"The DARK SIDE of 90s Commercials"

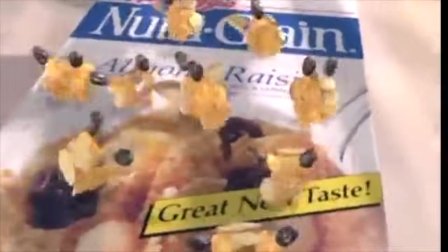[12:17]
Once thought to be lost media, Made in Point Richmond not only includes commercials and shorts produced by the studio,
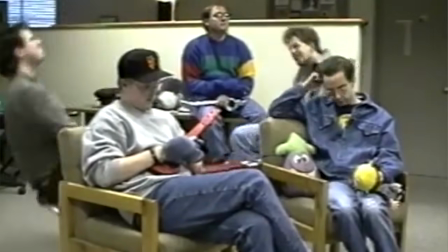[12:23]
but also home movie style sketches made for holiday parties. Most of these videos are just innocuous office in-jokes.
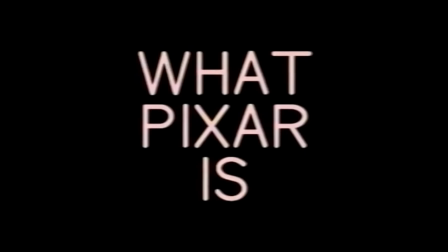[12:31] I am the president.
But there's also stuff like gratuity shots of swimsuit models in the 89 Christmas video.
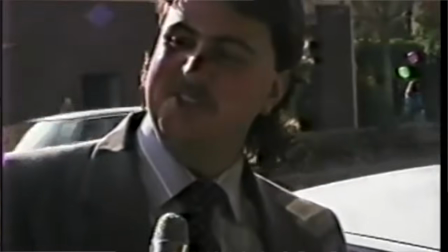[12:39]
There's a video where Lasseter is asking people on the street if they know about Pixar.
Pixar, Pixar, that's a make of watch.
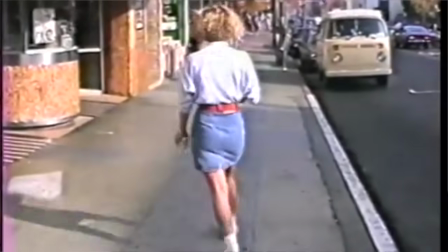[12:46]
After he asks a hairdresser, the cameraman creepily lingers on her, walking away, even after Lasseter has already begun talking to another person.
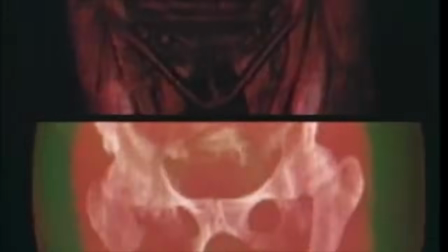[12:53]
And most disturbingly, there's this bizarre video of Pixar bosses like Lasseter and Ed Catmull at a software convention intercut with a spinning 3D x-ray of a woman's pelvis set to Bongo Bongo by Steve Miller.
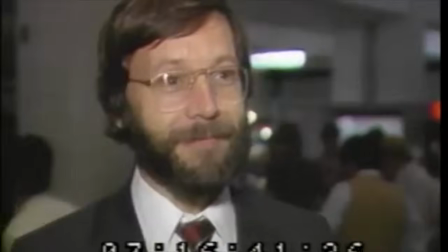[13:09]
There might be some kind of explanation for this I'm missing, but not a good one.
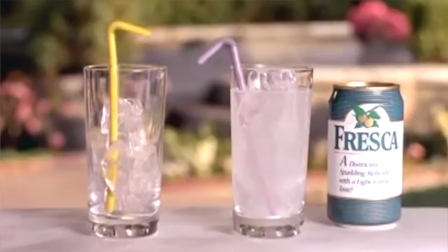[13:14]
These are glimpses into a workplace culture that produces an ad where a violent traumatic crime is played for laughs. But I don't only fault Pixar here. I mean, they didn't exactly sneak one past us.
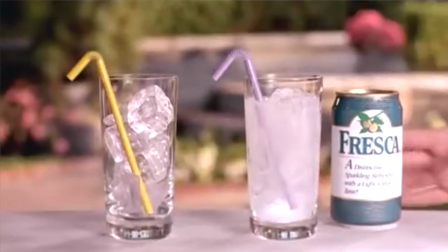[13:24]
This was an ad for a nationally recognized brand that aired all over the country to no reaction. I have to ask how much basic decency has eroded from a society that can just casually watch that,
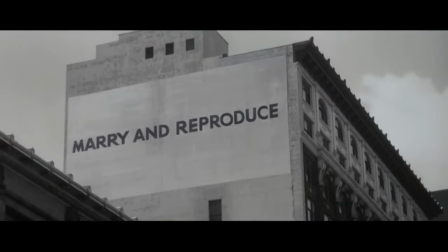[13:36]
though I understand that a great deal of social programming got us all to that point and since when else am i going to talk about this stuff here's a prime example of social programming and
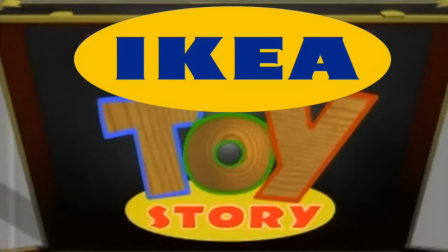[13:46]
advertising i think the ultimate anti-pixar ad is one of the most famous ads
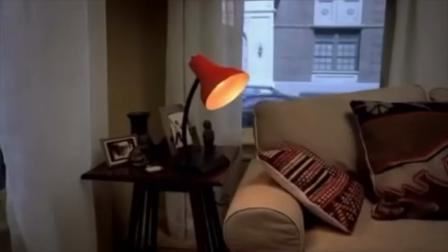[13:51]
of all time 2002's lamp directed by spike jones for ikea
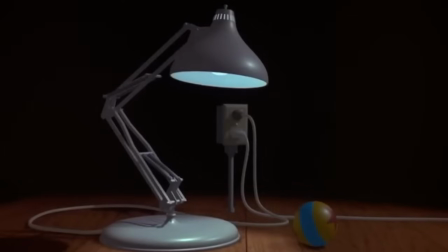[13:56]
a desk lamp the anthropomorphized object pixar is so famous for it
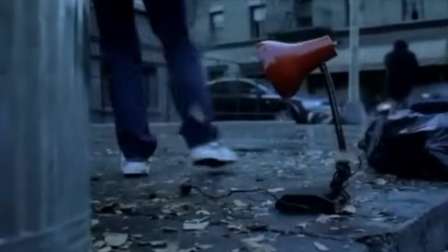[14:01]
is now their logo gets placed on a curb while it rains and sappy music plays.
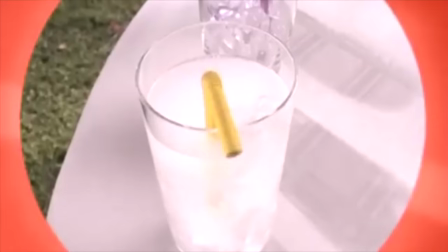[14:09]
Similar to the Fresca ad,
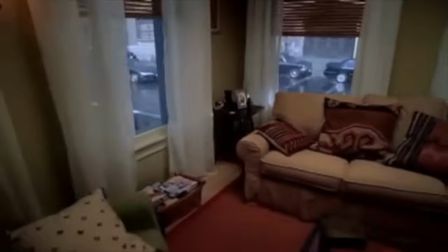[14:11]
we even get shots of the lamp's perspective as it's ripped away from the safety of its home and subjected to watching its own replacement shining in the front window.
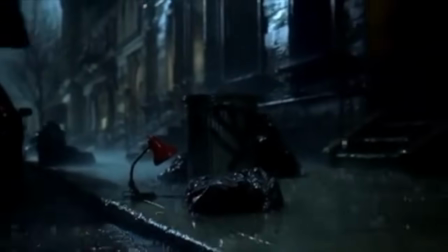[14:19]
Then a Swedish man enters the frame and mocks you for falling for these simple editing tricks.
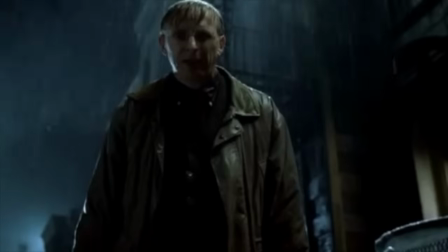[14:24] Many of you feel bad for this lamp. That is because you're crazy. It has no feelings and the new one is much better.
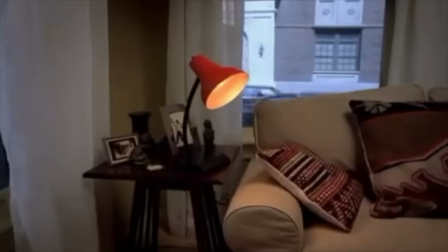[14:31]
The message is bullshit. We see very clearly from the beginning of the ad that the lamp works fine and doesn't need to be replaced, but that's the point. The idea, according to one of the people who came up with the ad, was to get American consumers to chase furniture-style trends the same way they did clothing-style trends,
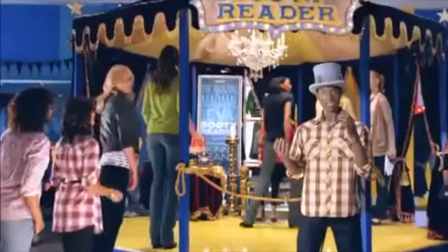[14:49]
instead of clinging to dated items out of sentimental value. And this was evil.
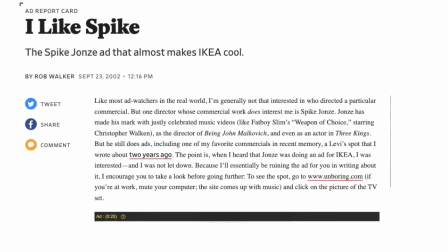[14:54]
Some people even called it out at the time. It's one of the oldest grifts in the book, and it's one I already mentioned earlier. Consumer engineering. Consumer engineering is basically when a company creates demand with some sort of update to the product.
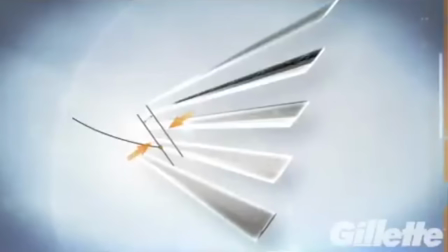[15:06]
It could be improved performance, it could be a new colorway, it could be an obscene amount of razor blades, or it could be that this is the new one, and do you really want to be seen with the old one?
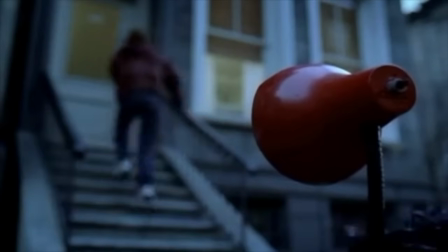[15:15]
You know, the iPhone thing. But LAMP isn't legendary for its messaging, it's legendary for its delivery.
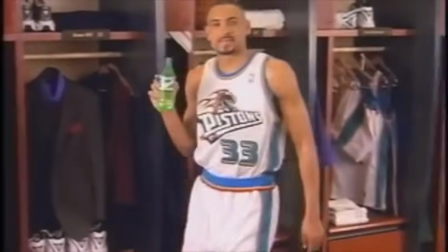[15:21]
There was this sprite ad from 1996 with Grant Hill from the Detroit Pistons that also changed the game in its time because it openly joked about how much they paid him to do the ad.
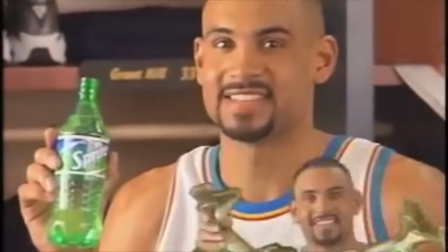[15:32] The only drink with that cool, crisp, refreshing taste.
Falsely reassuring the consumer that they're all in on this joke together.
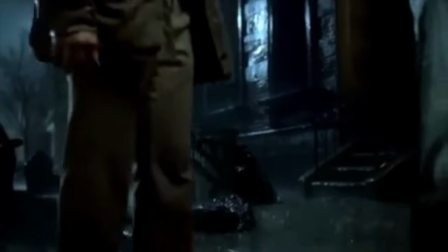[15:41]
In Lamp, you know the joke is on you. It sets you up to knock you down, and the knock you down part is the actual sales pitch.
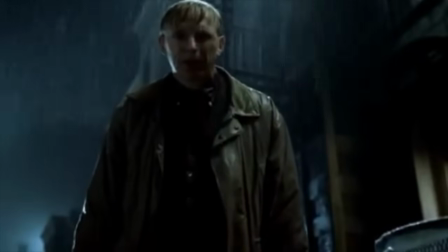[15:47]
It's like it's negging you into buying in.
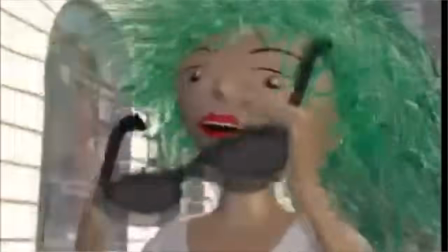[15:50]
The anthropomorphization in Pixar ads is used to make you want to identify with the product, but LAMP wants you to identify with the concept of newness.
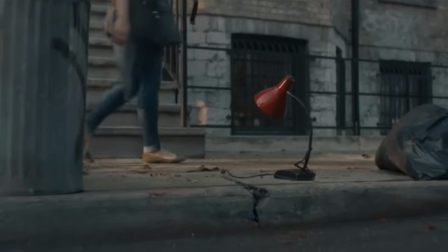[15:58]
They made a sequel to LAMP in 2018 that seeks to correct the original's
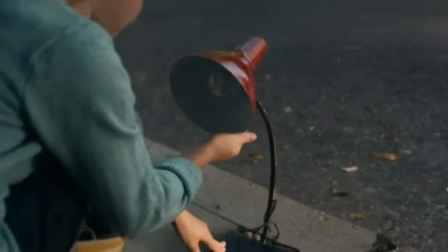[16:03]
mistakes and gives the lamp a happy ending in order to send a positive message about recycling.
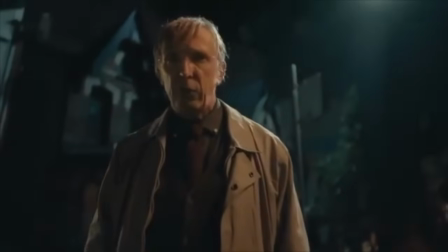[16:08] Many of you feel happy for this lamp. That's not crazy. Reusing things is much better.
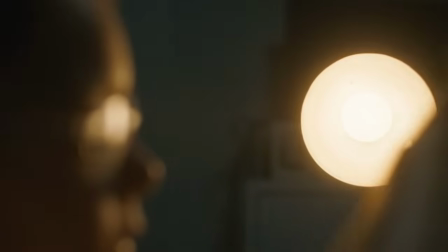[16:14]
It's all very nice, but unfortunately in comparison to the original, it just feels like another commercial.
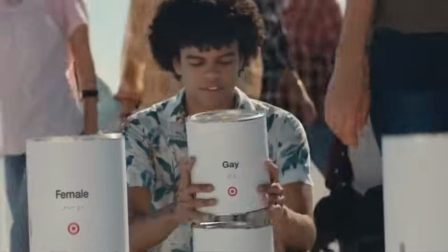[16:19]
In recent years, there have been a lot of ads attempting to reconcile with the many sins of the past because, once again, the attitudes have shifted.